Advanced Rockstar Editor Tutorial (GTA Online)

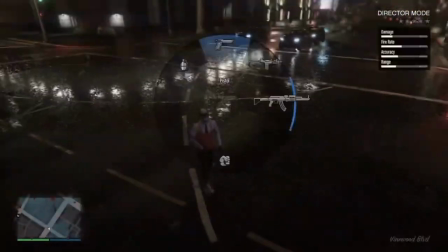(4:18)
So since they're on me, this can be an example if you want to kill whoever in your box editor.
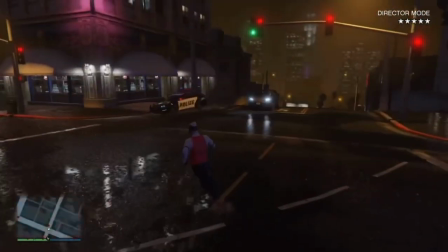(4:28)
You can make something cool out of this.
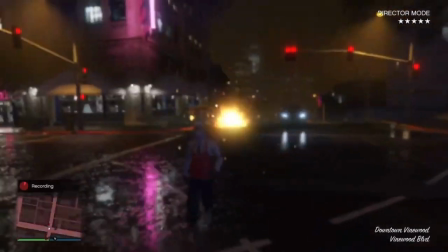(4:35)
Let's say I want fire to be behind me, hold the cup, the power slot. That can be a really dope slot.
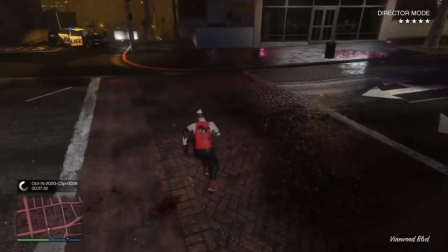(4:41)
Alright, that should be enough of that.
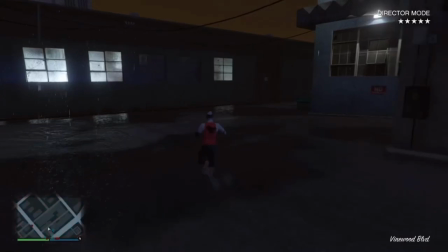(4:44)
Those are like two examples I would use to show you guys how to do a really good shot set,
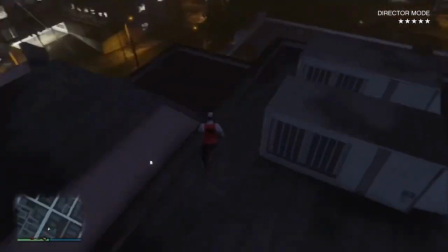(4:52)
like how to use Rocks Editor in general. So now that you have like the shots you wanted, you have to go into Rocks Editor now.
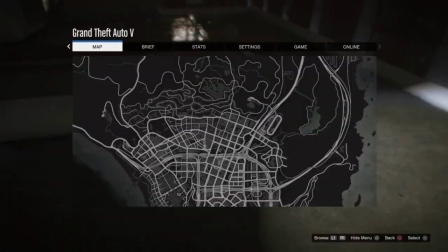(4:59)
If you don't know how to do that, hit the pause menu. Alright, go over it.
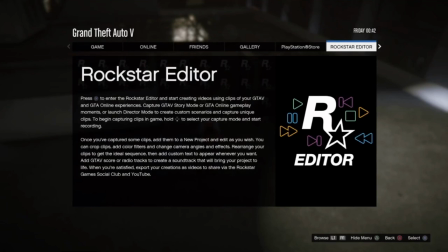(5:04)
I just said L1 so it takes me there immediately. But Rocks Editor is right there.
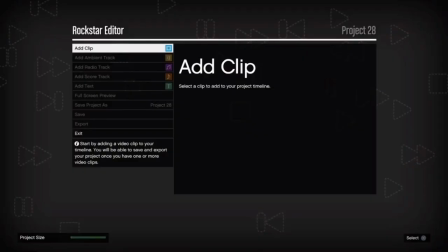(5:10)
once you load a box editor you know create new project add your clips that you put in there
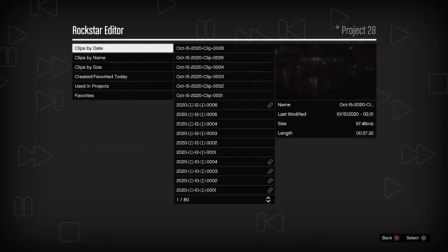(5:17)
these are the two i just recorded
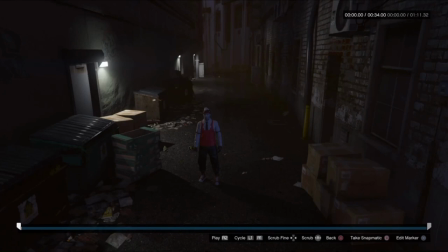(5:23)
so here we go okay now we're like about to edit so if you want to record from the beginning you can or if you just want to find
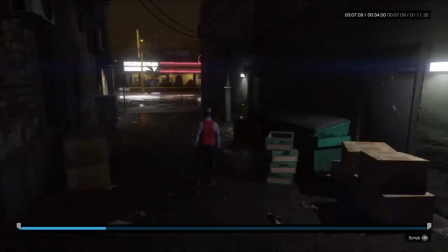(5:32)
somewhere forward you can like fast forward it
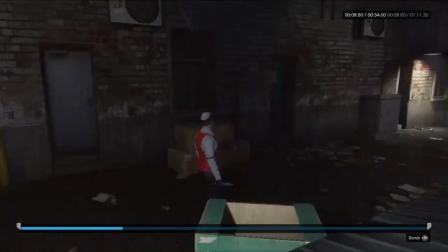(5:37)
like using the analog stick to find where you want to start it from i'll just start it
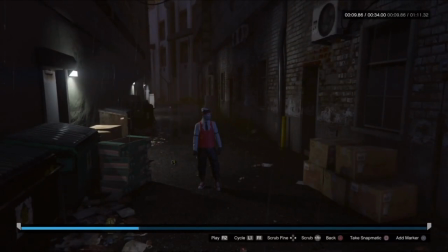(5:42)
from here
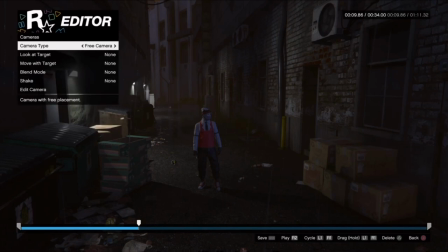(5:43)
so you want to like go to cameras camera type what will allow you to like move the cameras free camera uh
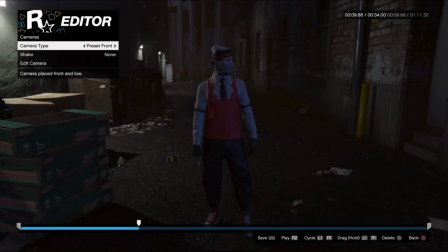(5:52)
i see some people use present front this as well all these
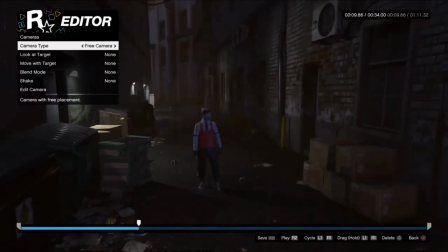(5:56)
but like the shots aren't that good you can't be as free as you want to be so since
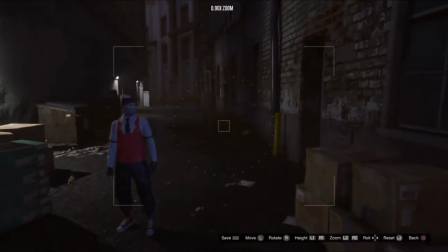(6:02)
you're now in free camera find like the angle you want um
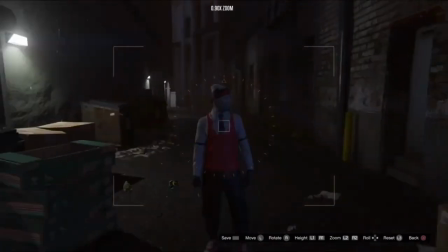(6:06)
here's a tip to make it look better at least for me i um
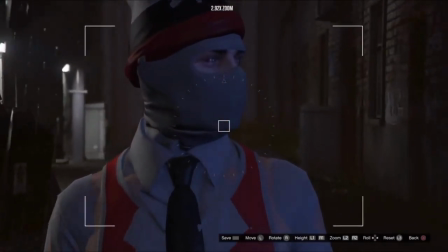(6:11)
always zoom in by zooming in like you know this whole door too you
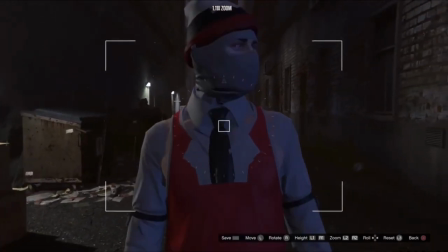(6:15)
can also like zoom all the way out uh but that could make it look
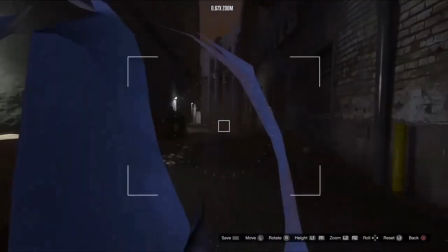(6:20)
to me it doesn't look that good but to you you might like it so um
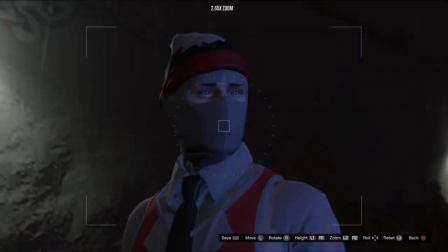(6:25)
once you find the shot you want uh i'll use this shot
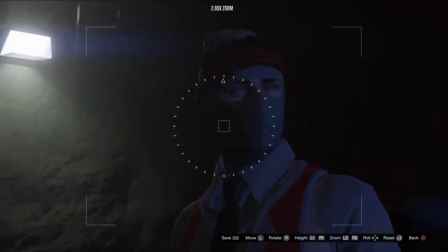(6:30)
you can also like tilt the camera to make it more like i don't know stylish
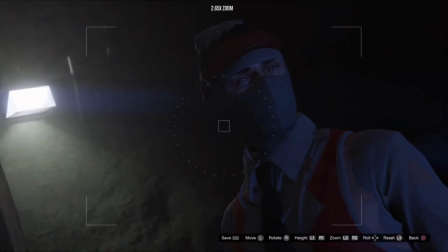(6:36)
like for you or whatever you can um so that's the
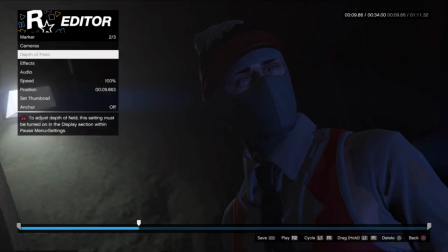(6:40)
shot i want to use as the starter um i also recommend use
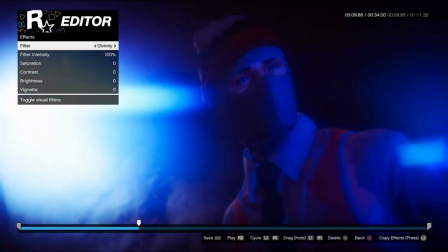(6:46)
the filter so it makes it i don't know it can make it pop out
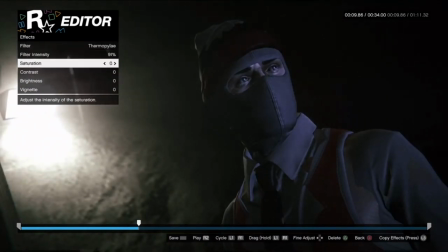(6:51)
more to me my favorite filters is this one by the way i always put the filter intensity to 90 and the saturation to 10 i never do anything with this the only time i will do something with this is the brightness if it's like really dark and you cannot see my character at all
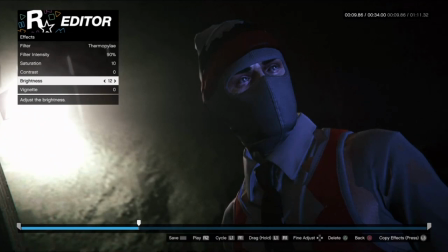(7:10)
i'll put the brightness up to make it so you know you can
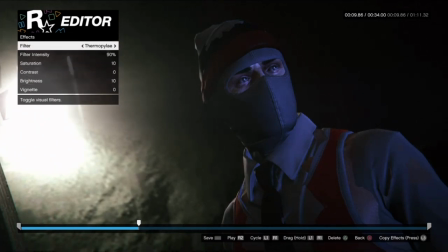(7:15)
actually see here's a filter i like to use there's also other ones
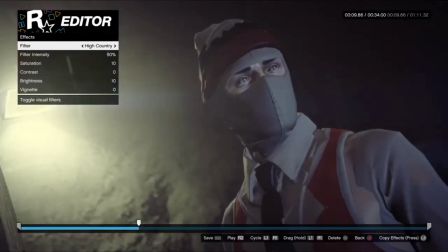(7:19)
it just honestly i actually do like the filter in this I never used it, but it does look good for me.
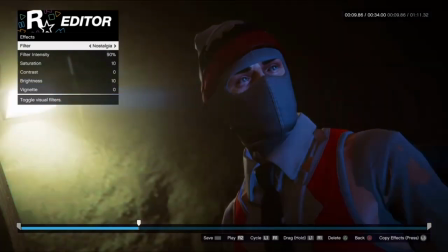(7:27)
The filters I usually use are this one, sometimes that one,
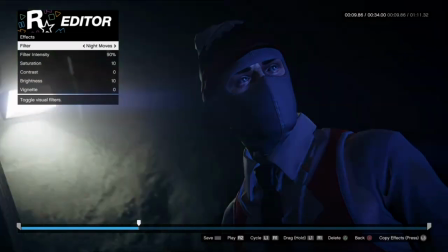(7:32)
this one I like to use, I like to use this one as well, sometimes I've used this.
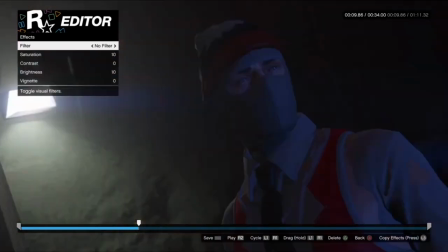(7:40)
I don't know, whatever filter you like the most you can use, but to me, I'll just go with this one.
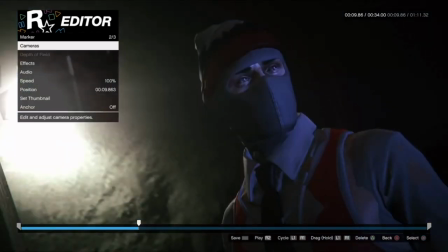(7:48)
So that's like the first shot. Okay, something people have asked me is like, oh, how do you move the camera?
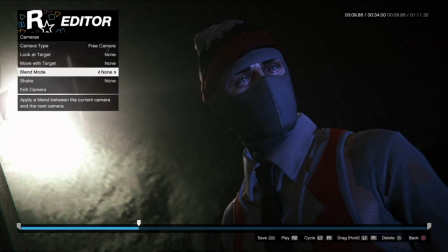(8:00)
What you want to do is go to blend mode and put it to linear or smooth. I recommend linear because to me it's just better. You can try smooth and you'll be able to see the difference, but I always use this one.
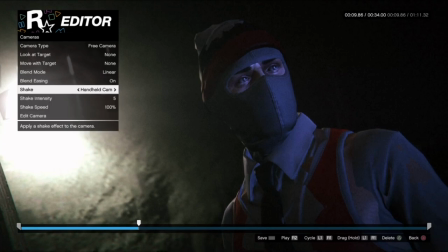(8:19)
Also another tip, I always like the screen to move so I always put on a handheld camera.
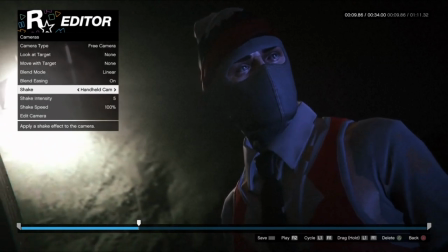(8:26)
You can do whatever you want though, but this is just what I do.
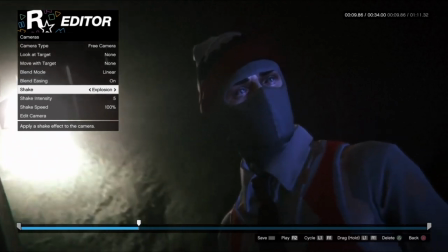(8:30)
There's also these, but yeah I always use this one most of the time.
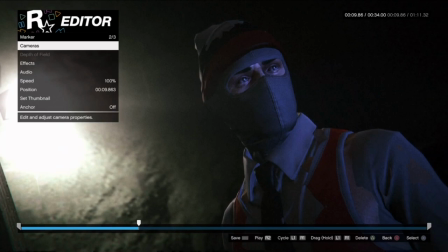(8:41)
So obviously it's not moving, for it to move you need to put a marker,
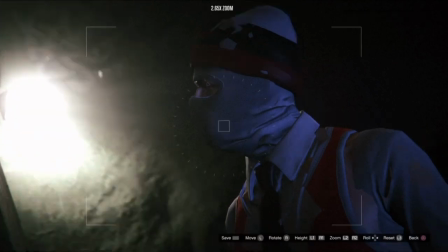(8:47)
let's say right here wherever you want it to move to you need to put this uh marker
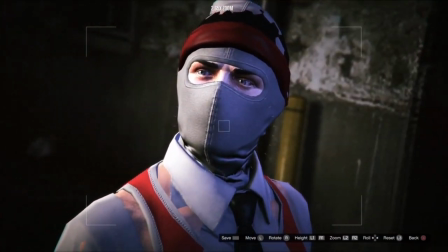(8:54)
put it wherever you want for it to move so i'll put it right here and now watch it but we'll move
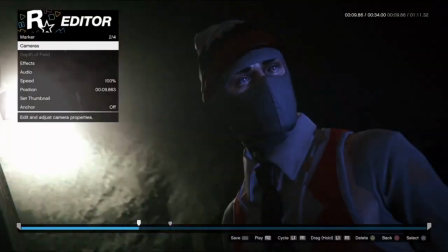(9:05)
see it moves now
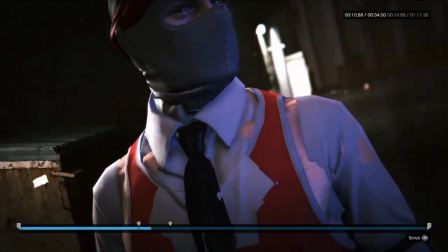(9:10)
for me i don't know if this this might bother you but you see how like his like eyes cut off if you if you're like me like i
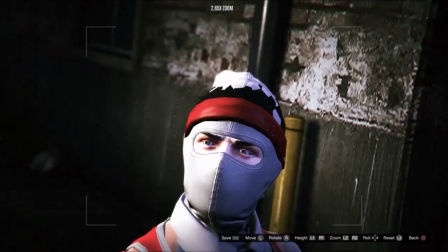(9:18)
don't like it when it does that so I just uh re-angle the position so it doesn't do that and yeah
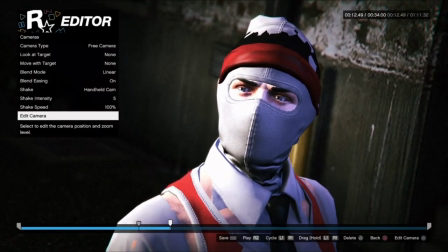(9:26)
it should this should fix it
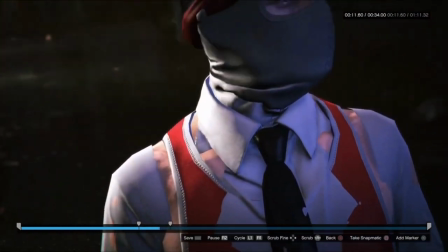(9:31)
okay well it fixes it more but you get the idea if you don't okay well that's weird I don't know why I just forget but
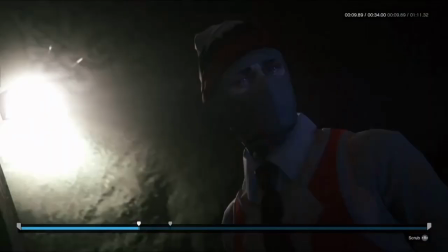(9:38)
um basically you get the idea I'm not gonna sit here all day trying to fix the position but you get the idea
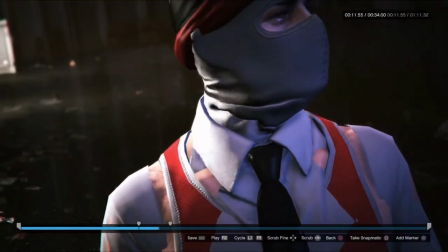(9:46)
if you don't want it to like cut off like how it cuts off like his eye or whatever here like i'm really like nitpicky about that so
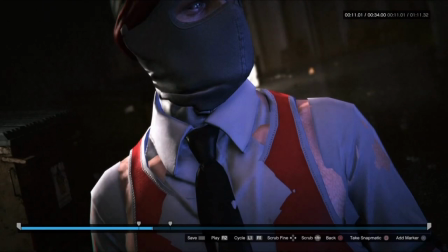(9:54)
anytime that happens i always like go in and reposition the camera um just a little bit whether you need to move it a little bit up
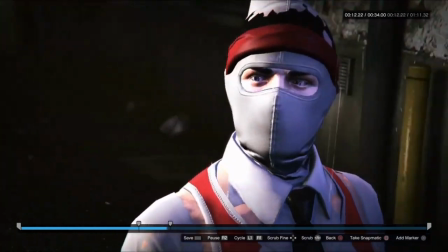(10:02)
um or a little bit down but i always do that
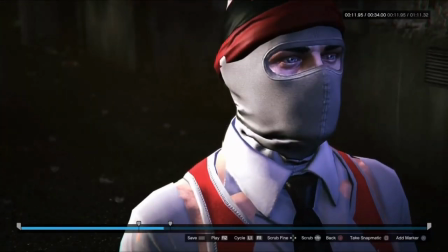(10:07)
because that usually bothers me also something people i
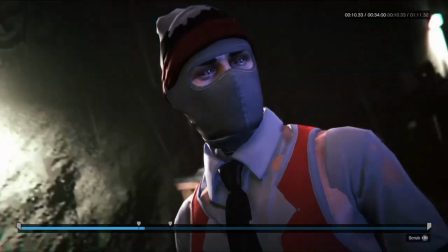(10:12)
see like make a mistake to me okay if you like this you know
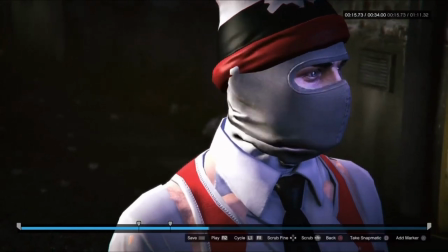(10:16)
you can like it But me like it's not really something I like to do.
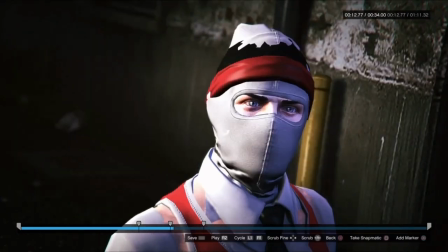(10:22)
I'll show you an example All right, the camera is still able to move all right So let's see you want to put another position.
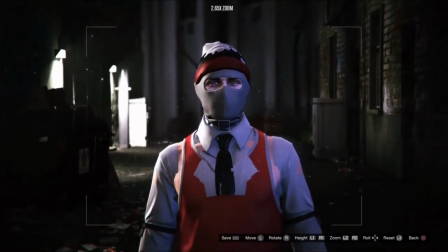(10:31)
Let's say right here
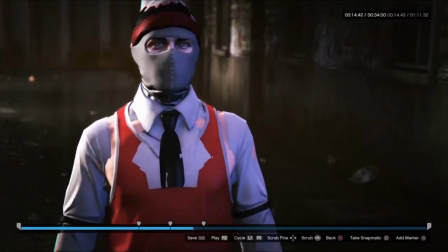(10:37)
Now see how like the camera moves back. I don't like that. So what I usually do
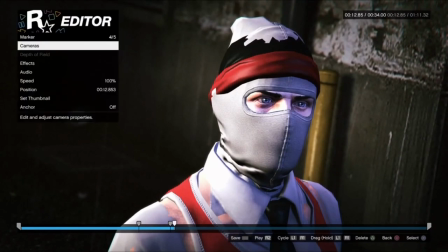(10:44)
is um i make another marker um i hold l1 so
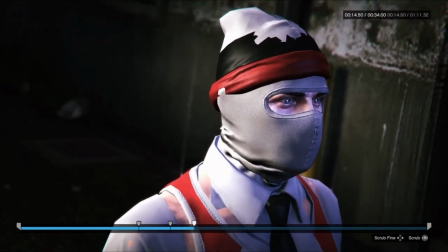(10:50)
you know you can move the marker wherever you want i put it all the way back to the last one
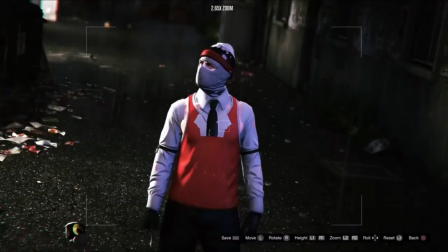(10:59)
um i'll i'll just change the shot i'll change that to right here
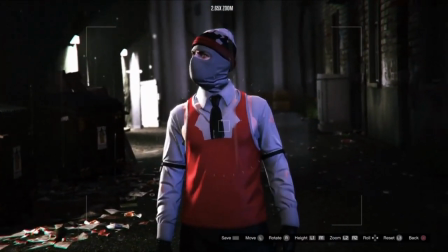(11:04)
where originally where i just put it out but it won't move there this is what it will do and
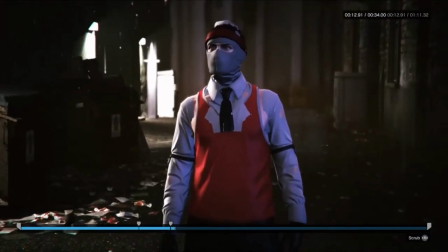(11:09)
also i'm going to show you something as see that little flicker that flicker
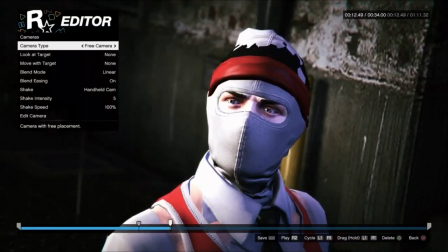(11:14)
is since it's on linear uh the camera
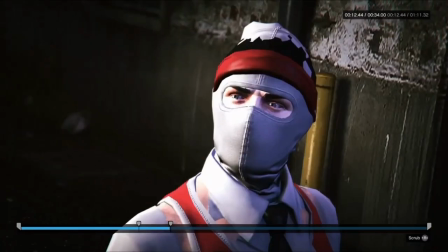(11:19)
is moving to this but it's really fast but that flicker bothers you um
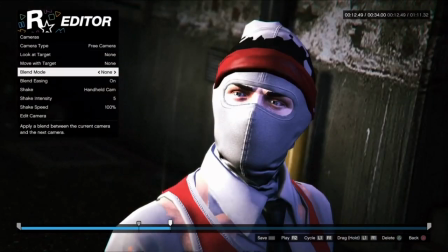(11:25)
i just put linear off like so it doesn't move anymore and now like that
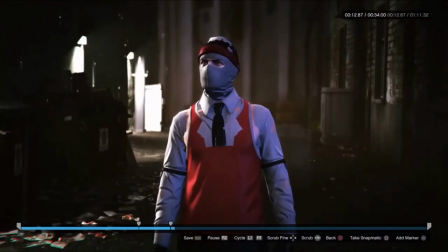(11:30)
flicker isn't there anymore and uh the camera just
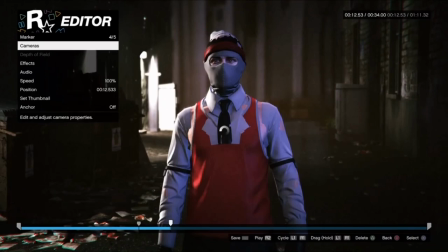(11:36)
closes in like right there but it doesn't move there so i like that way better because
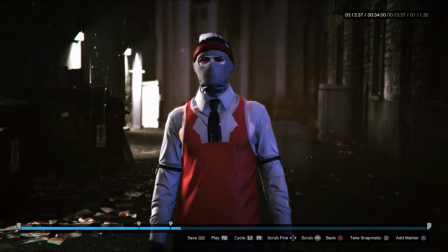(11:42)
i don't like it when the camera um like shakes too much like in the other shot before i just did this when it moves like the camera like jerks and i don't like that that's just me though if you like that you can do that but that's not what i like to do
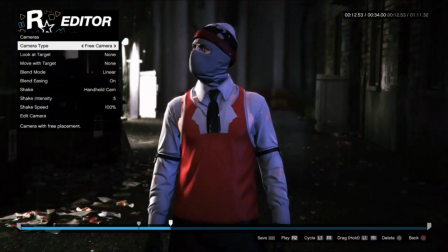(11:58)
um let's see all right the camera is able to move so i'll make it, I'll do this again,
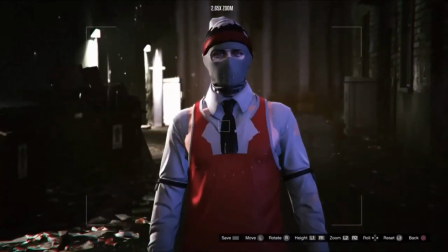(12:08)
I'll make it go up on the source.
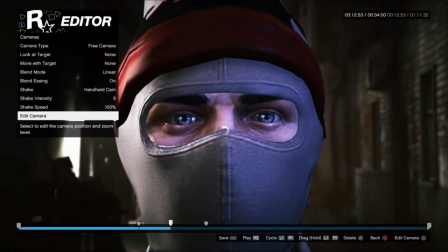(12:15)
Alright, now let's see what it looks like.
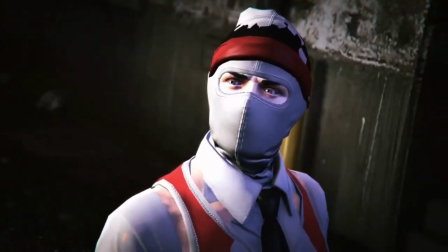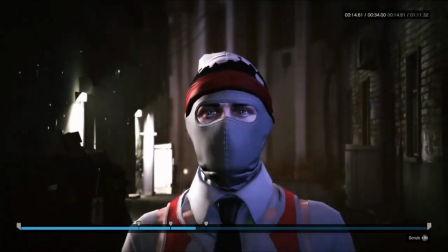(12:24)
Here's another example.